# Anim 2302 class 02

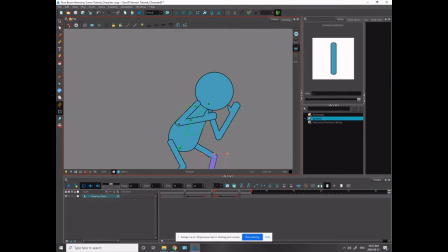1007s
That is called a tangent, and it confuses the mind to where the arm is. It makes the arm part of the body, which is screwed up. So we always want to correct tangents. So even moving it off a little bit, it's no longer locked onto that line. I'm going to get better results.
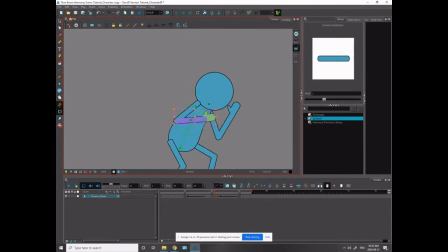1022s
See how tight the arm's staying here? I want to get a bit of an arc out of this arm here. I'm going to cheat the arm a bit. I'm going to get a bit of drag on the hand here. Snap and drag secondary. You guys know that term? Do you guys know what secondary and snap and drag is?
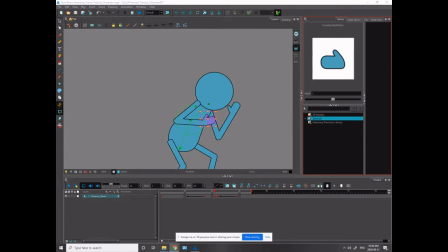Oh my. Okay.
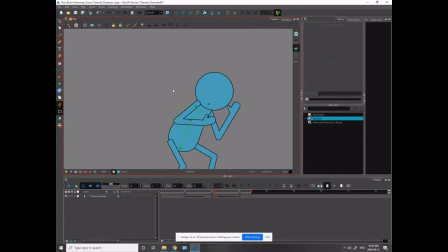1059s
Secondary is movements caused by the movement of your body. So the primary movement, I guess, you know, if these are secondary movements, the first movement is the movement that is caused by your primary movement, which is in this case punching forward.
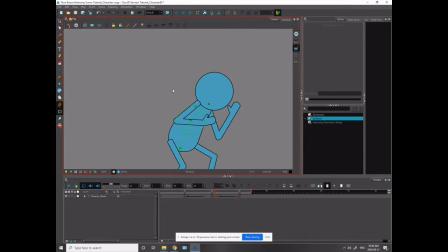1075s
So my character is stepping forward and punching. If my character had hair, the secondary motion or the snap and drag that I would have would be on the character's hair. So the character's hair would stay still.
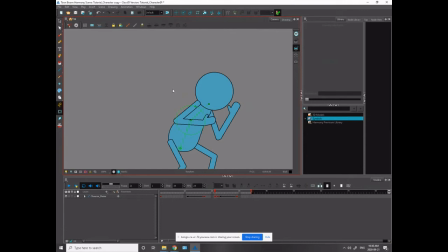1090s
Then as the head moves, the hair would react to the movement on the head after the head moves. And as the head stops, the hair would be being pulled behind the head as it stops.
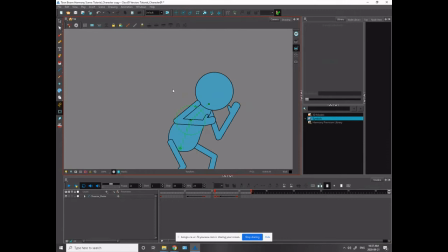1105s
And then the next frame, as the head is settling, the hair would be snapping forward and then following behind the body and then settling to a stop. Shirts, belts, hands. We can do it with hands.
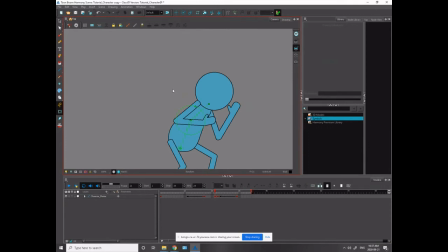1124s
I'm going to be doing it a little bit with hands here. You get nice secondary movement on the hands. All right. Does that make sense? Does my explanation of what secondary, does that make sense?
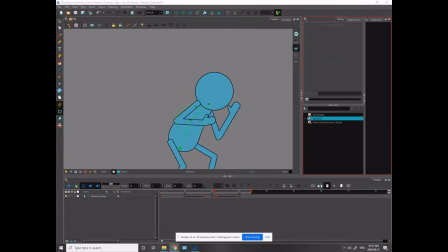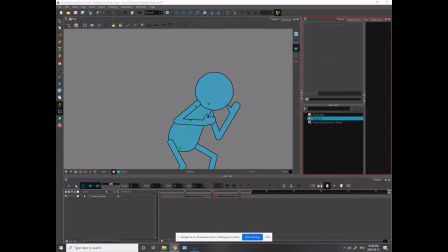1160s
Daniel, do you mean with the motion tweening? Do you mean with these black lines? So ultimately, Dan, I want to have them separated.
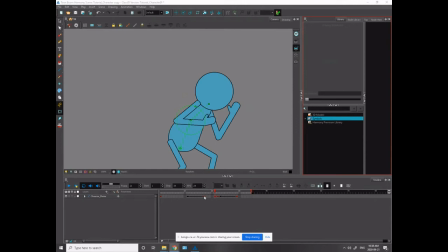1181s
But to get there, I want to have a motion tween on. So I go to my keys, and they should look like this initially when you start. You click on your keyframe, and you hit Command A. Okay?
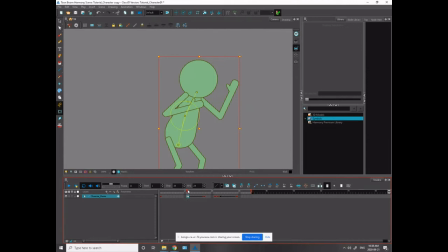1200s
And that's going to turn on your motion tweener, which is going to make your characters move from pose A to pose B. To turn it off, you hit Command L. Conversely, if you are someone who doesn't believe in doing things in a timely manner,
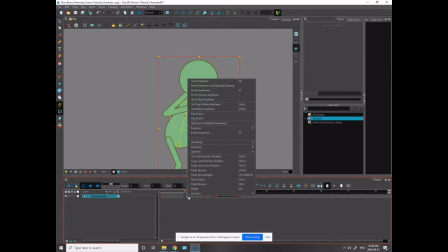1216s
you can right click every single time and you can go to set stop motion keyframe. And oh, what? Set motion keyframe. Sorry, set motion keyframe.
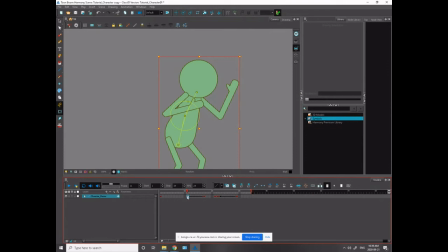1230s
And what will happen is it'll turn it on. And then when you want to turn it off, you can go to set stop motion keyframe. And that'll turn it off. Okay. Is that what you meant, Daniel?
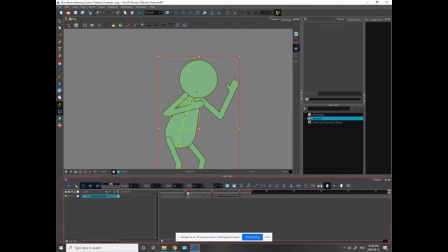So I'm trying to get a little bit of snap and drag here.
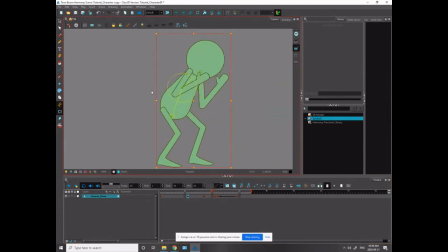1256s
So when my character's arm is moving very fast, think about when cool guys would like make their fingers snap, like they whip their hand down and then their fingers snap beside them in them.
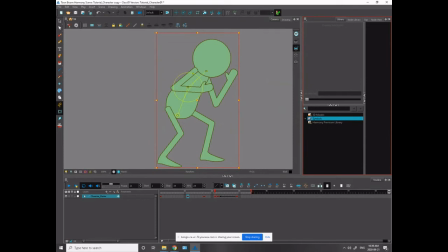1273s
Ah, shit, that's a bad example. Anyways, I'm trying to get a bit of that kind of quick movement. So as the hand is moving fast, when the arm is moving fast, it feels like the hand is dragging behind it. I don't have any clothes or anything here to make my character look like he has secondary.
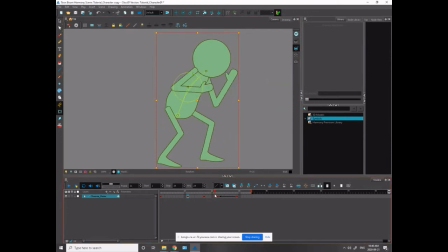1290s
So this is just going to kind of add a bit of drag to the arm, and it's going to make the arm look like it's going fast.
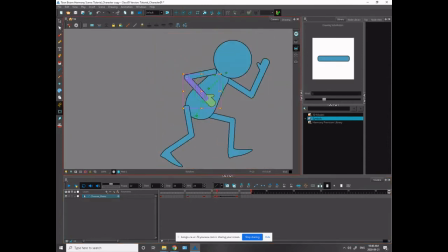1300s
Everything's a fake in animation, right? Like nothing is actually moving. Everything's the illusion of life, as some famous animators said. So you're trying to trick the eye into seeing what you want it to see.
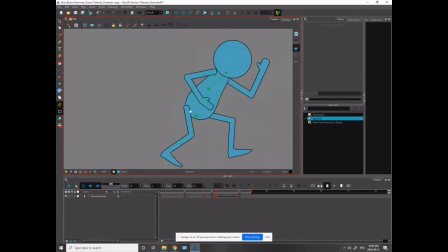Okay, so I'm just tweaking these poses to get to where I want to get to.
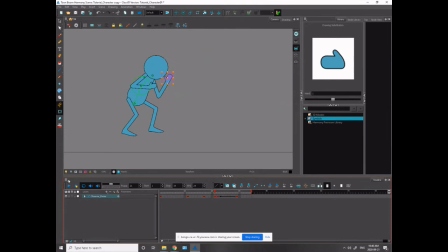1334s
So now let's look at my arc. I don't think my arc is working super well yet, so I want to make that arc a bit better.
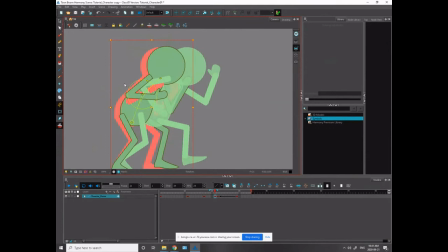1342s
Yeah, so you can see my character's body is still going flat between these two poses and then down. So the arc is beginning to work a little bit, but I want to make it a bit more intense. So let's move that up. I'm going to have to adjust the legs afterwards to get this to work now.
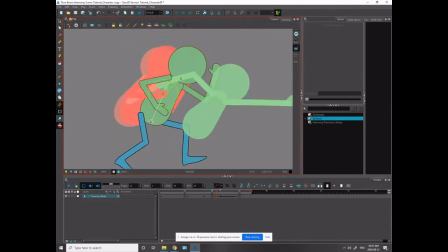Yeah, so that's a little nicer. And what you will notice is what I've done now is I've screwed up my, should have done that before I adjusted my legs.
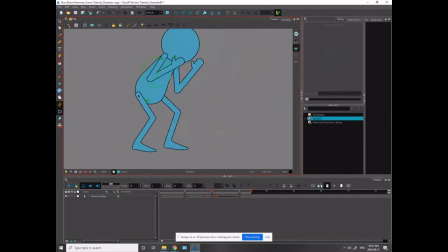1382s
Want to get your arcs working before you adjust your legs, because now I have to adjust the legs again. So it's just coming off the hips slightly now. I can probably just skew this. So by skewing it, what I do is I grab the leg, and if I want to skew it, I grab the whole leg.
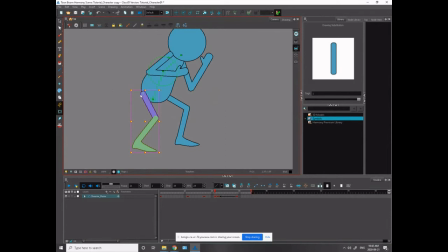1398s
It'll be selected in this box, and I can skew it by just skewing it. I get this like left to right line on the bottom of my bounding box, and I can move it like this or like this. But it's all based on where this pivot point is, this purple pivot point.
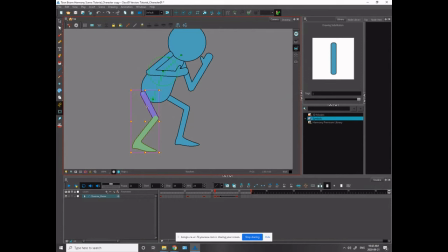1416s
So I want to move the leg to adjust to the hip properly, but I don't want to have to screw with the positions of all the limbs again. So I just want to skew it from the toe. I want the foot to stay locked where it was, but I just want to move it a little bit.
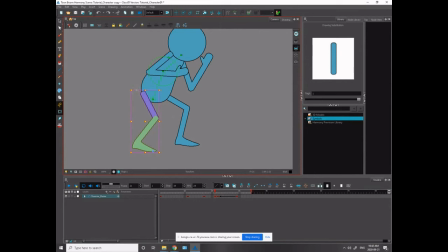1435s
And if I move it towards the toe, then I can move the top part of the leg more efficiently. So that's a bit more locked into where it was before. And you can see it's coming off the hip again. You can see I want it in that area when it ends. So this is coming way off.
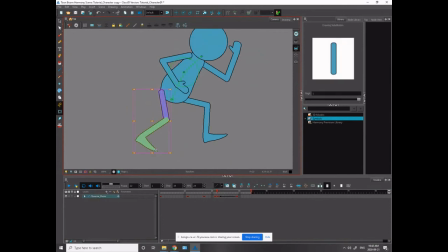1455s
So again, I'm grabbing the pivot point, moving it to the bottom of that toe, and I'm moving it into the body a little bit. Now, I do think with this one, because the foot is beginning to turn here, I can probably move this whole leg a bit more.
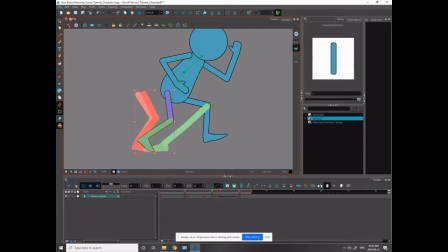1476s
Because if I want to skew this foot, it'll help sell the movement of this. Oh man, maybe shouldn't even have it step up that much.